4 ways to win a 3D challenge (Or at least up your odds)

Not a terrible idea, actually. I think with a better execution, this one could have made it big.
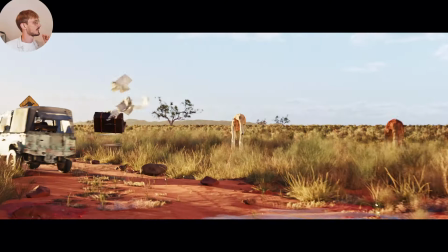(8:26)
I'm not super proud of it right now. The composition. I think I did a good job on this.
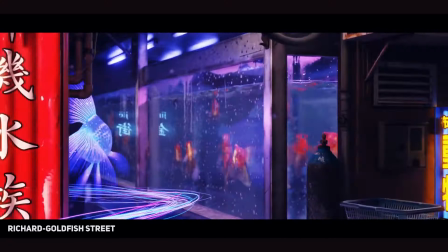(8:33)
I think so. You have the opening, right? The first thing you do, this one is in the middle of someone else's scene, and you see the kangaroos.
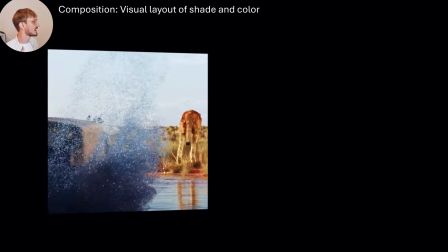(8:40)
I introduced the scene. They jump away, you wonder why. Here comes big splash, boom, there's a car, right?
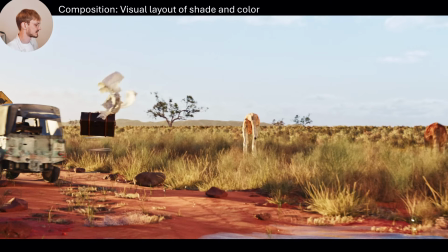(8:47)
And then this part should have been highlighted more.
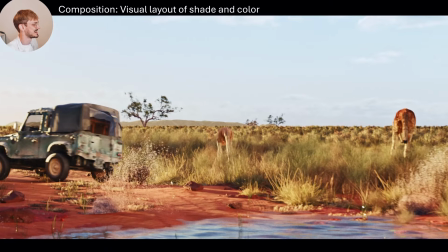(8:53)
Like, you don't really see what happens, and the animation is terrible, so it doesn't look like this is how it would work.
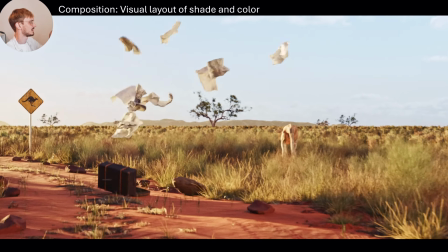(9:02)
This thing falls down, you see it
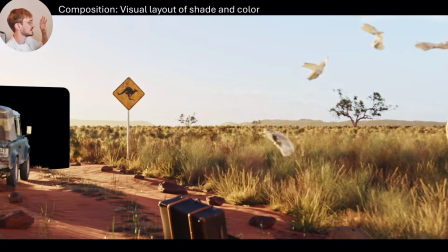(9:06)
silhouetted against the sky, and then finally we focus on the next person's scene with
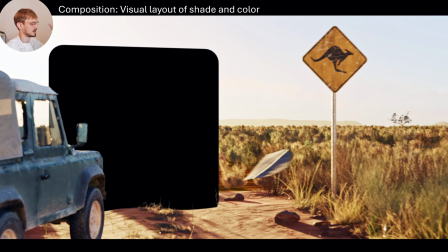(9:12)
the piece of cloth or paper flying into the next person's scene. If I had to critique the composition on anything, I would say that there may be too many things in too little time.
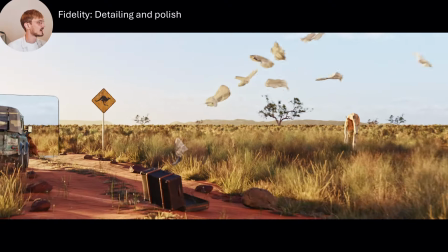(9:25)
Maybe. In terms of fidelity, it's not great. It's not up to par.
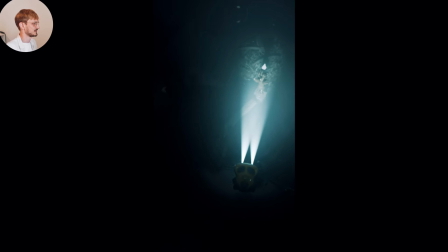(9:29)
This is my submission for the Eternal Ascent Challenge by Clint, and it was disqualified. Can you guess why? It's in the name. It's called Eternal Ascent, and I twisted it to be a descent.
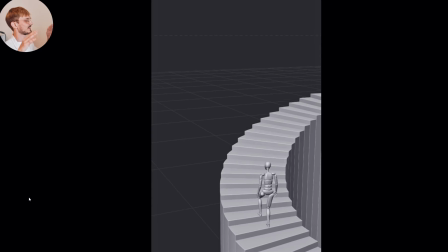(9:49)
I'll show you how it works. So here's the scene that we were given, right? This guy walking up the stairs.
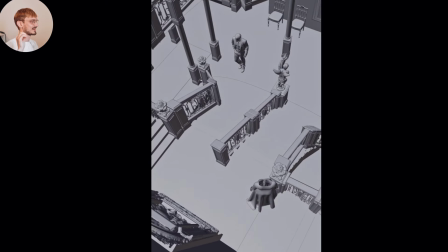(9:57)
And this is my scene. The girl walking down the stairs. And you can see it does work.
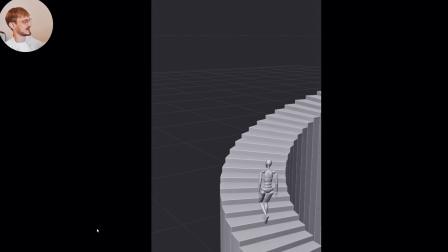(10:04)
The camera move is the same. The person is in the same spot.
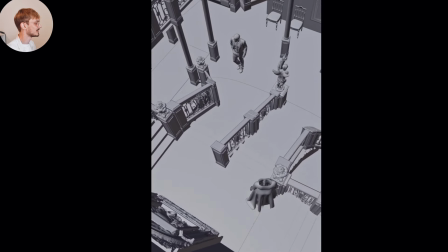(10:10)
This is why I thought I was being super clever, right? And even one of the rules were you have to
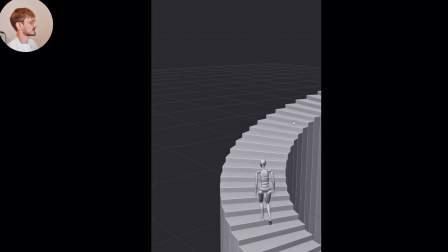(10:17)
maintain the shape of the stairs, or the visual weight, they said.
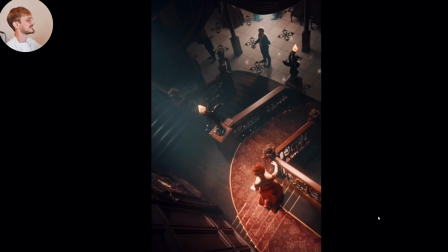(10:22)
And so I added this carpet, right? Which does follow that exact shape of the stairs. And I thought, I'm being so clever because if you haven't caught it yet, this is a scene from Titanic. And the Titanic was supposed to be up, but it went down. But I did not read all the rules. I missed a bunch of the rules. Am I allowed to reanimate the character? And it said, no, you're not allowed to do that. And I had to do that for this one.
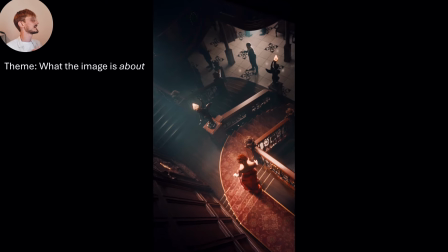(10:51)
So obviously it's a love story. It's about these two characters meeting for the gala, and then we fade over to the aftermath of the disaster that happened that obviously separated them. That's the theme. It's love and then being torn apart, stolen straight from the movie.
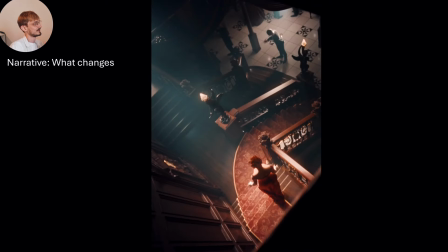(11:09)
Now, the narrative is only hinted at. It's not shown explicitly, which I think is one of this clip's strengths.
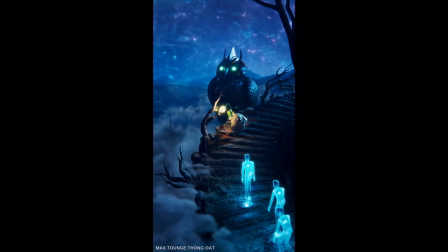(11:21)
Now, in terms of composition, almost every single submission suffered from this is having two subjects.
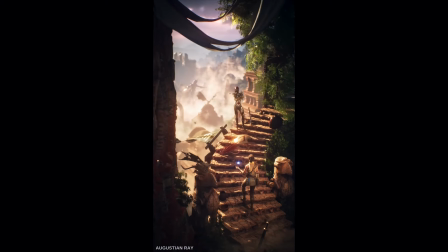(11:27)
You have the character and you have what's beyond the stairs, and balancing those is kind of tricky.
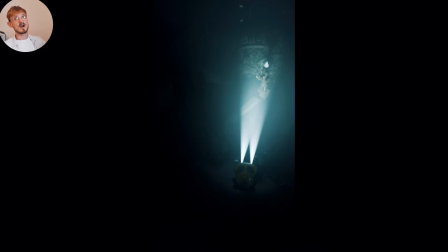(11:36)
I did that by pulling a lot of detail away from the character, the guy standing downstairs, and only leaving his silhouette, meaning that there's not much to look at there.
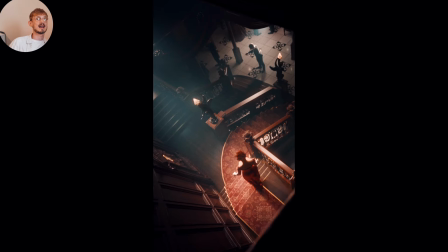(11:48)
You get everything that's there to get in just a fraction of a second.
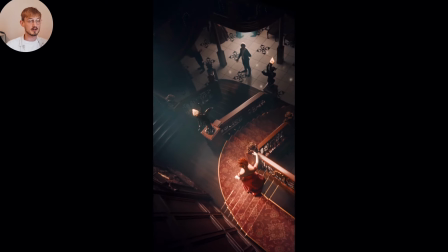(11:54)
And most of the interest is on the woman walking down, who has this flowing dress, she's moving her hands. That is the clear subject. And another challenge with this one was, imagine this being in the middle of the top 100 montage.
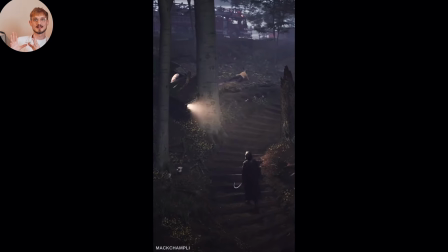(12:10)
You've already seen 50 submissions all going the exact same way, right?
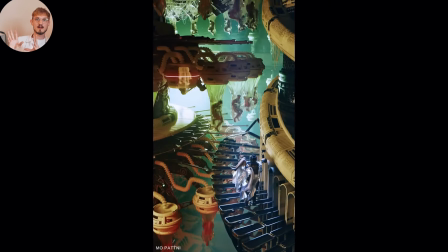(12:18)
They have the same camera move, and then suddenly, flip, you're now looking down.
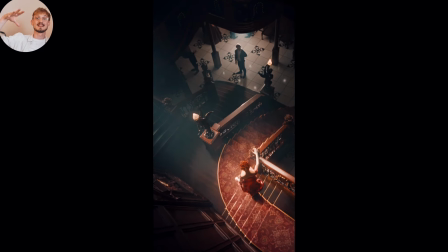(12:23)
That is jarring.